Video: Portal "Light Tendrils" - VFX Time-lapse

Welcome back to another VFX Time-lapse. In this one, we're looking at one of the portals in the music video,
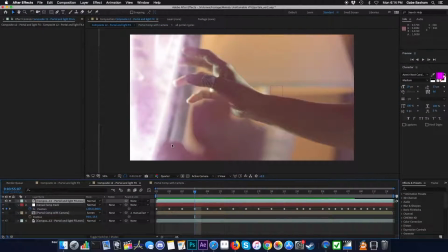0:07 except this portal actually interacts with Melody's hand and sort of grabs it with this creepy tendril light energy.
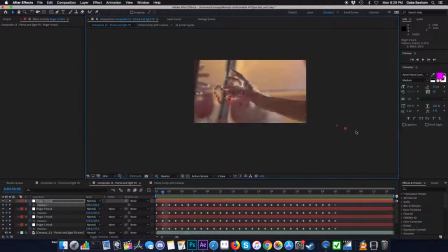0:15 This was definitely one of the most time-intensive of the VFX shots for a couple of reasons.
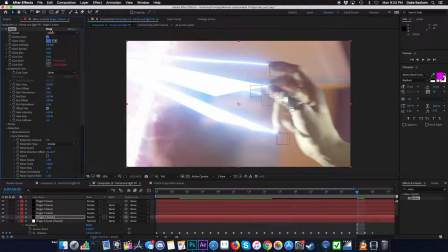0:21 We actually had to do a few passes of the design of this tendril energy. So what you're looking at here is the first idea I had,
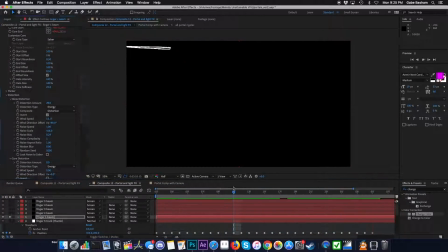0:28 which was tracking each of her fingers and having this energy sort of strike each finger, or at least interact with each one. But it kind of looked a little hokey, a little weird, not threatening enough. It was kind of 2D.
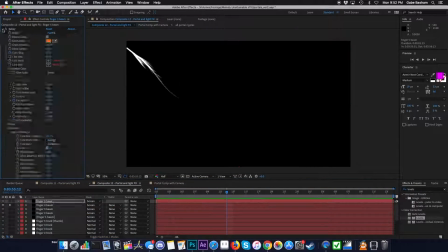0:41 So I ended up ditching it, but you can kind of see the different designs that I was playing with before we settled on the one that we used.
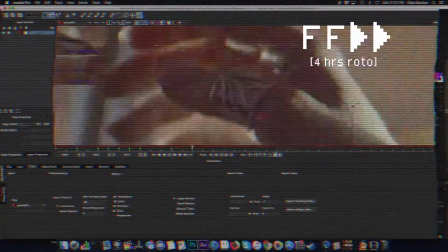0:50 The other reason why it took so long, as you're seeing here, is the rotoscoping.
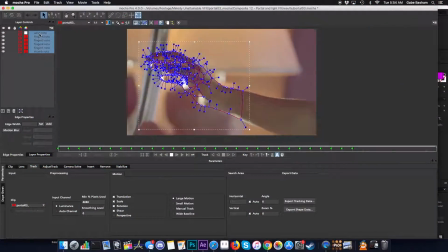0:55 Anytime you're doing any kind of masking with hands and fingers, it's always
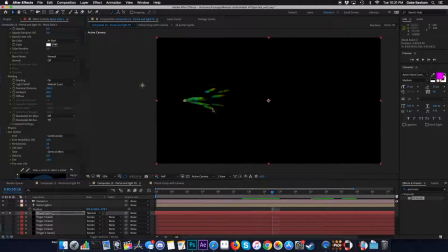1:00 quite a long process, especially in a shot like this where there's lots of finger positions and movements. You kind of end up having to do each finger individually and then the palm and so on.
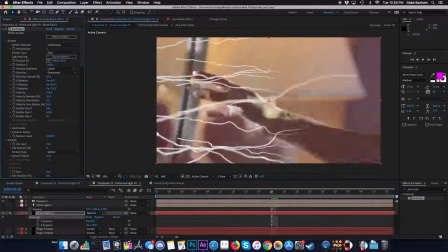1:11 And now we're kind of watching my second idea, which was actually using a particle system to generate all these tendrils. And this ended up looking a lot more threatening and kind of creepy. So I decided to kind of stick with this route.
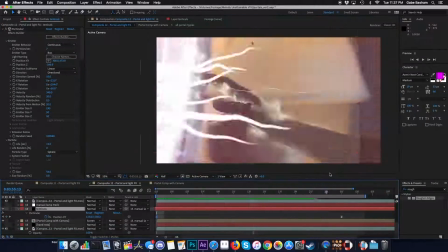1:28 And this is actually generated with a particle system. So each of the tendrils is actually made up of hundreds and hundreds of individual particles,
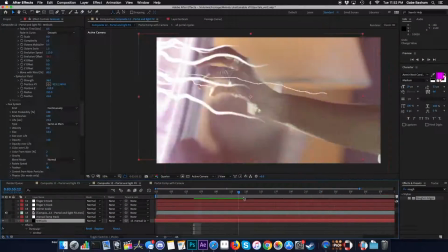1:36 which is great because it's a very automated system.
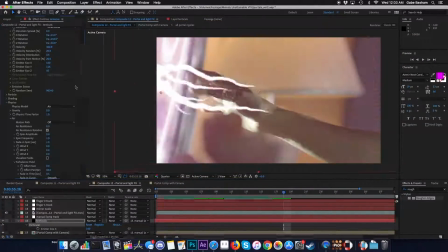1:42 You kind of set a few values and each tentacle kind of moves in an interesting organic way.
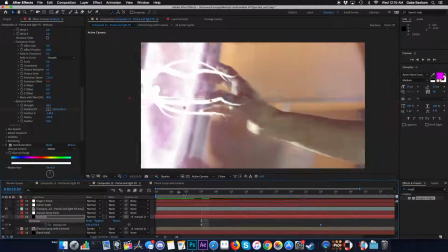1:48 But the trade-off with that, of course, is I can't individually control any one tendril.
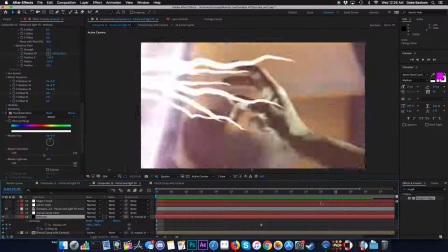1:54 So that ended up becoming a big nightmare for
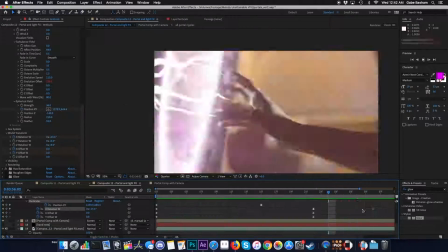1:58 sinking time into messing with these parameters and trying to figure out how to make basically each layer of each tendril,
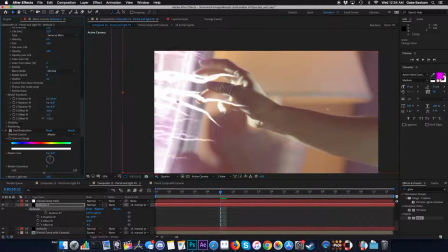2:06 making it look like it has some intention with its movement and how it's grabbing.
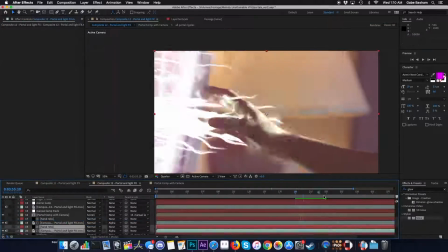2:10 Because otherwise, each tendril is sort of flailing out randomly, as particle systems do.
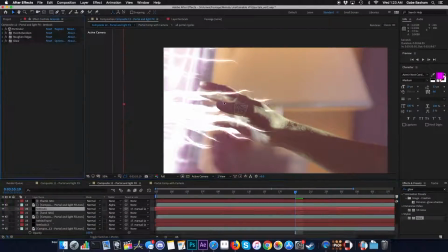2:16 And I ended up having to do some hacky kind of tricks to get these reactive motions,
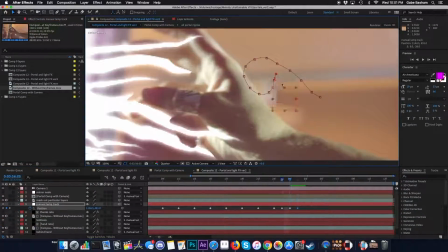2:22 like the grab and the release when she pulls back. So one of the things I did was actually use something called a turbulence sphere, which you'll see at one point here.
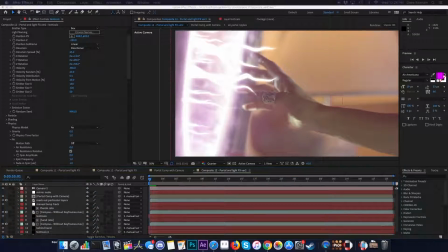2:35 Yeah, you can kind of see there the tendrils sort of bubble outward.
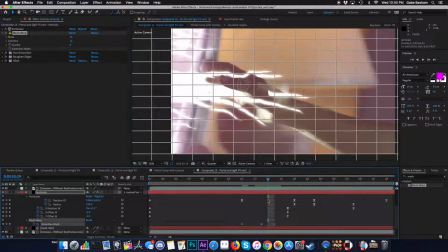2:39 And that's really the only option I have with these particle systems to kind of introduce motion after the system is generated.
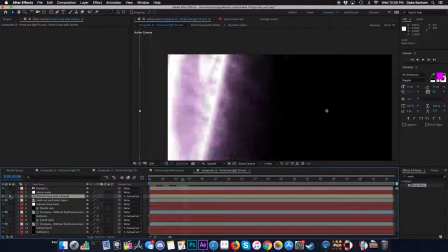2:49 The other thing was these mesh warps.
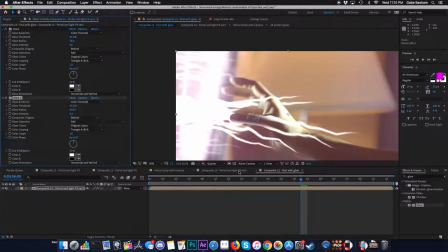2:53 So I actually, this is a 2D effect actually, but it basically allowed me to kind of curve the ends of each tendril to make it look like,
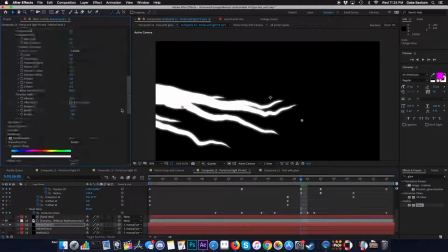3:01 more finger-like, kind of add that motion of grabbing once it makes contact with her hand.
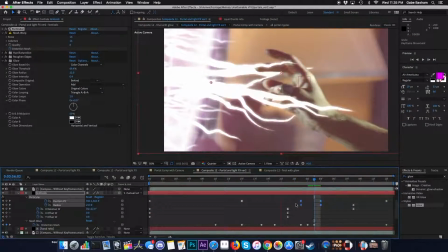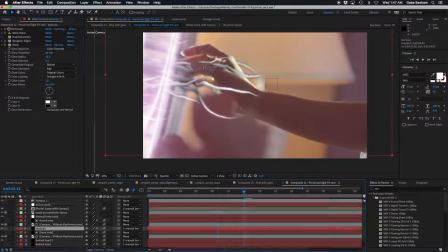3:12 So here we are on the second pass for this shot.
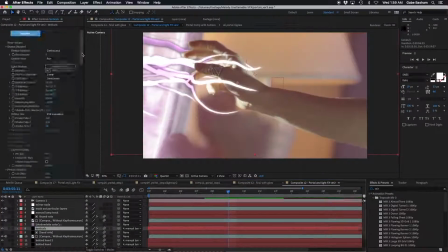3:16 I actually took a break from it for about a week to work on other shots because I felt like I'd spent so much time on it and it was just fiddling and nonstop.
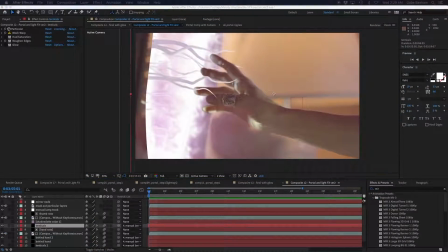3:23 That's sort of how particle systems are. You could just, tweak forever. So I took a break.
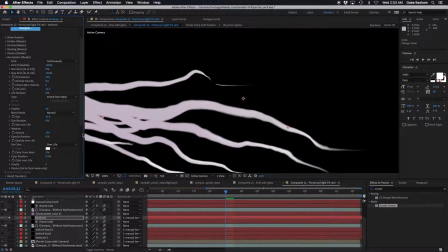3:29 We talked about the shots and sort of figure out, okay, which direction do we want to go?
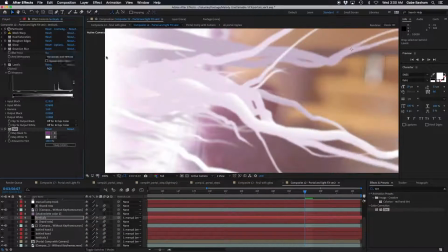3:34 And we decided to keep the tendrils,
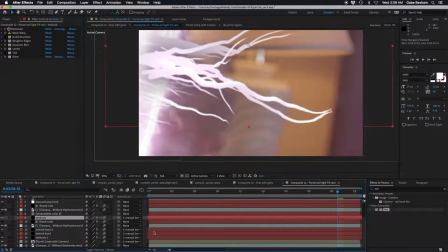3:36 but kind of add a little more texture and add a little bit more motion to when she pulls away from the tendrils.
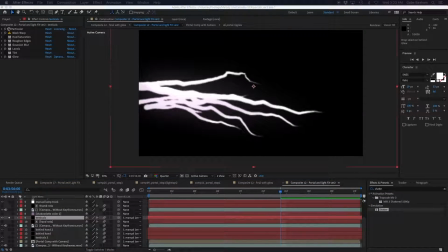3:43 In the previous version, she kind of pulls back and the tentacles just kind of hover out in the air and don't do very much.
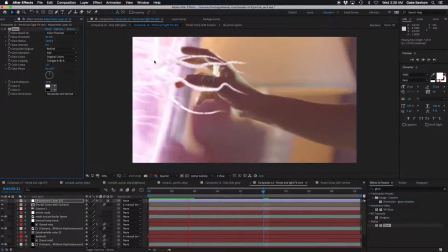3:50 So we thought it might look cool to have, more of like a dissolving reaction or a more violent kind of breaking that hold.
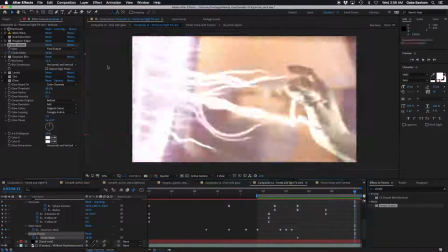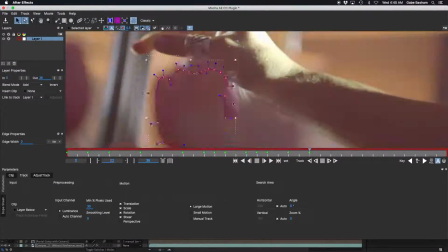4:03 I'd also gotten about 90% of the way being done with this before I noticed I didn't mask out these flowers in the foreground.